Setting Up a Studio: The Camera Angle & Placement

Because the couch is not movable. It's heavy AF. So it's either this chair.
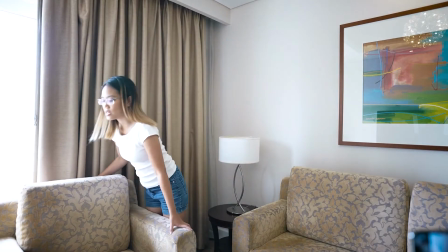Can I move this? It's movable. Use that. But we're not going to use this as the place where I'll be sitting.
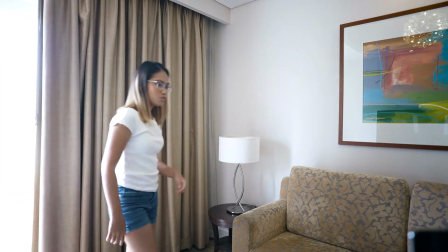We're gonna change to a better chair.
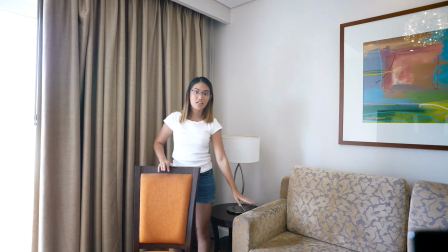So a smaller one, because this is going to be in the shot and I don't want for them to be the same.
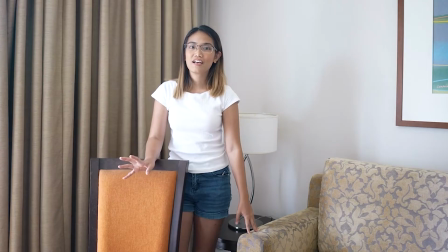Again, it's not aesthetically pleasing. I cannot even understand, or I cannot even explain to you as much.
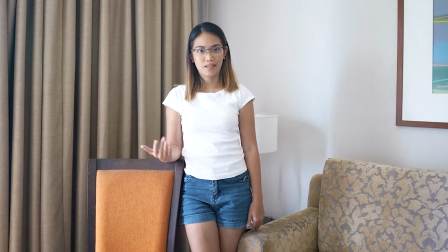How do I know if it's aesthetically pleasing or not? It's kind of like painting.
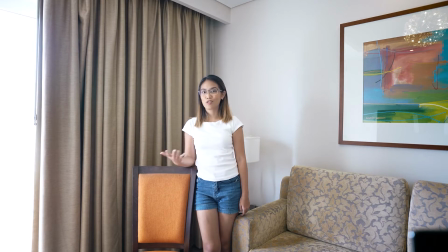You cannot teach someone how to paint. It kind of like just gets into you.
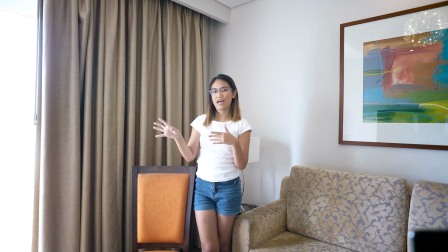Same thing with design. I could teach you all the Photoshop tutorials and how to do that, but if you do not have an eye on it, then it's like nothing's gonna happen. So that's basically what I'm doing in here.
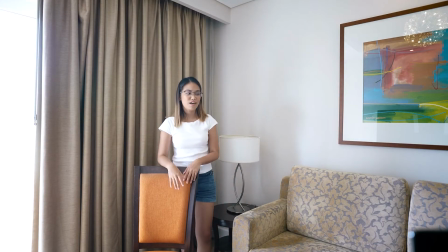It's my eye for design that is helping me identify which chair would be nice, kind of like interior, basically.
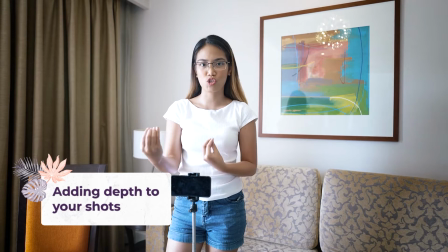If you want your video to have more depth, to look more professional, I said depth, not death, just to confirm.
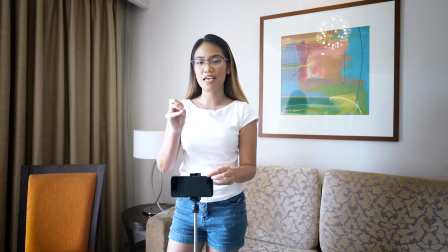If you want your video to have more depth, which would make it crispier and more professional looking,
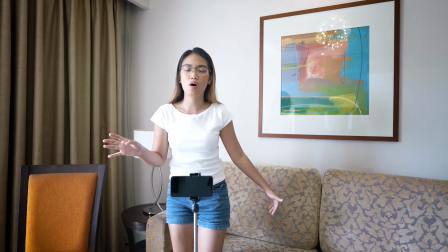you don't want to just put a chair behind a wall, white wall, regardless what color it is,
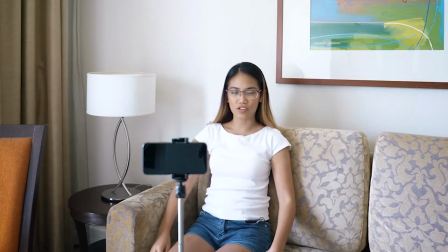and sit there and just film a video like that. Make sure there are other things around the shot to create depth and to emphasize you as the subject.
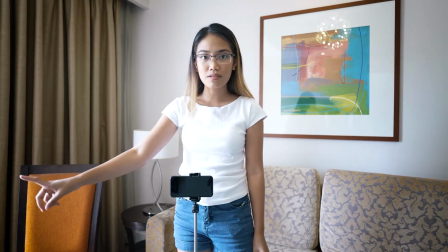So that's exactly what I'm doing right now. I don't want the same chair with the same print as this couch to be beside it, because it would only tell the person that it's a pair.
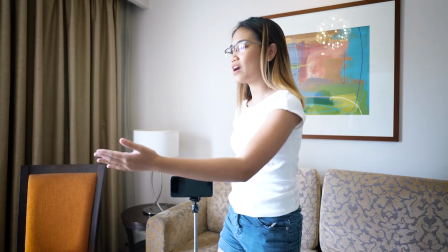Psychologically, this person would say, okay, that's like the other part of the couch,
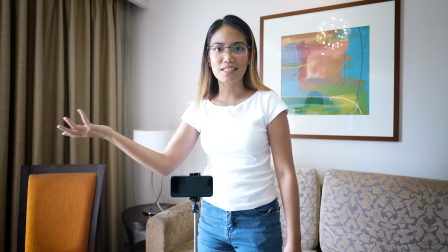or the set, the sala set is what Filipinos would say.
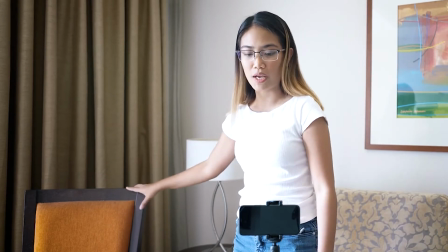And I don't want to do that because I want this chair to be the focal point. And I can't move this couch, it's gonna be in the shot.
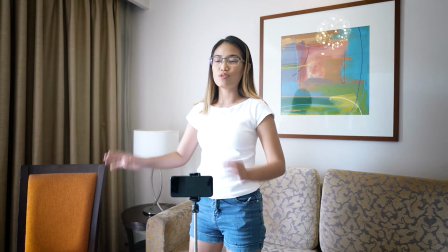So I have no other option but to choose a different chair, so that this chair would disintegrate from this.
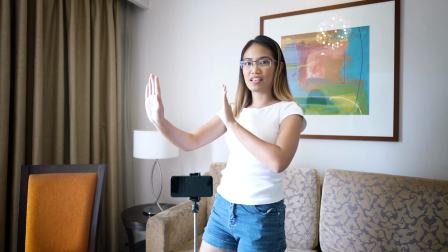You know, it's like you would get a perspective that these two chairs are different and I'm using this.
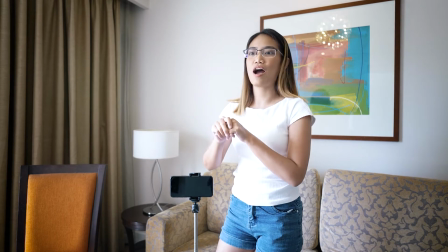That's also one thing of how you can create depth on your videos,
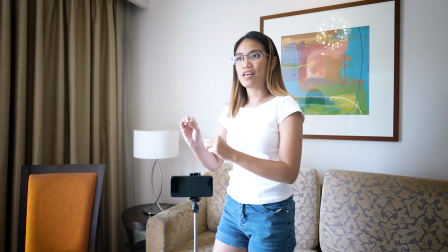is to disintegrate items from one another so that there's dimension, there's depth.
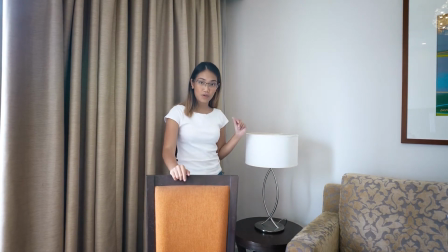I'm gonna be using this as an accent light, so you can already see where this is going.
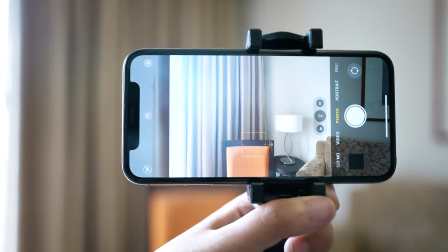Push it forward. Okay, so this is how it should look like in your phone.
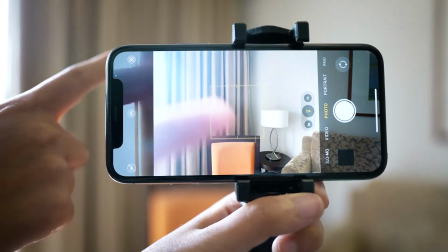I'll be sitting in that orange chair with some parts of the couch being in the shot.
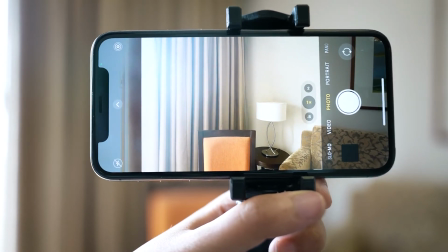That is okay because we don't have any other option, but that's already good. My only problem is the light that's coming out from this window.
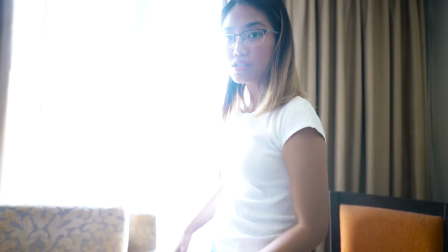What we could do is,
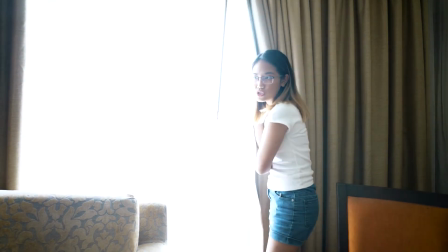even just a white curtain can change a lot, but it's still super bright, right?
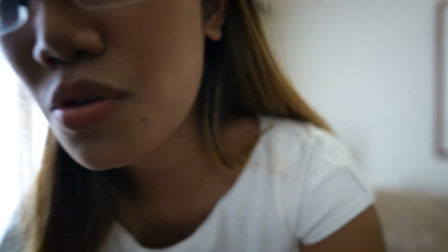And it's against the light, but we're not shooting there, we're shooting here. So this is what it's going to look like.
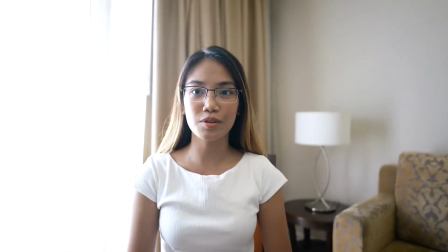I could lower the tripod better, or I could move forward here so that it's like 3 inches up my head.
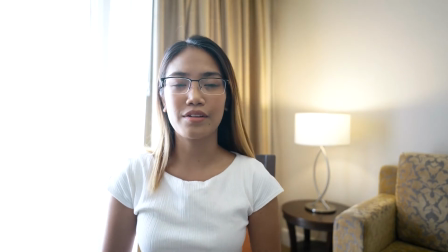So there you can start to see things coming together. This is going to be the accent light, like just, you know, ambient lighting.
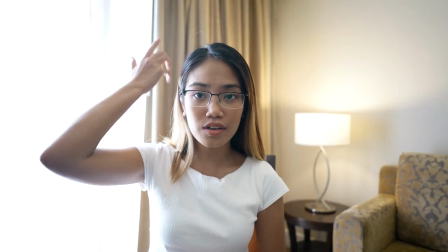Looks really nice. And you can also see geometrical shapes,
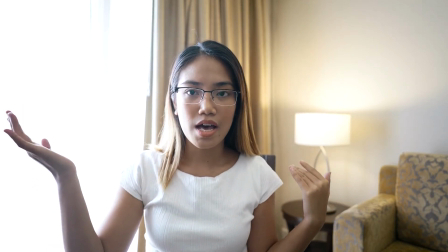or like this rectangle here by the curtain that is making everything look better.
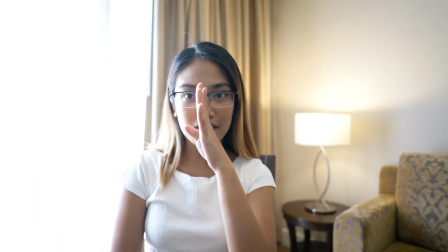This part of my face is still dark. This one is so bright.
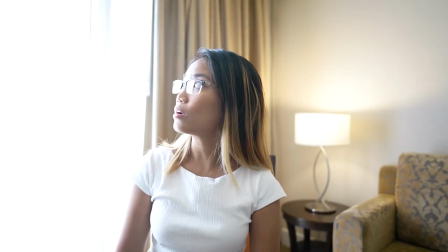So what we're gonna do is use the reflector to bounce it, or close it, not so much, like a little.
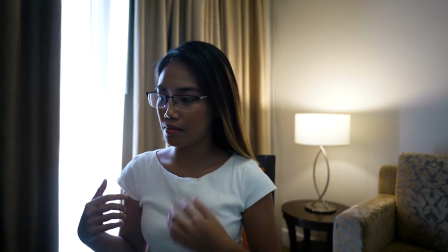Now it's so dark, we can balance it out with another light.
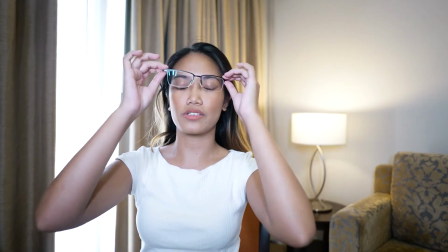Turning on this light, that actually looks good, except without my glasses.
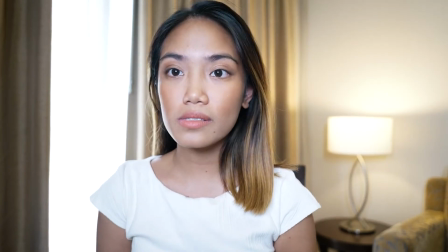That looks good.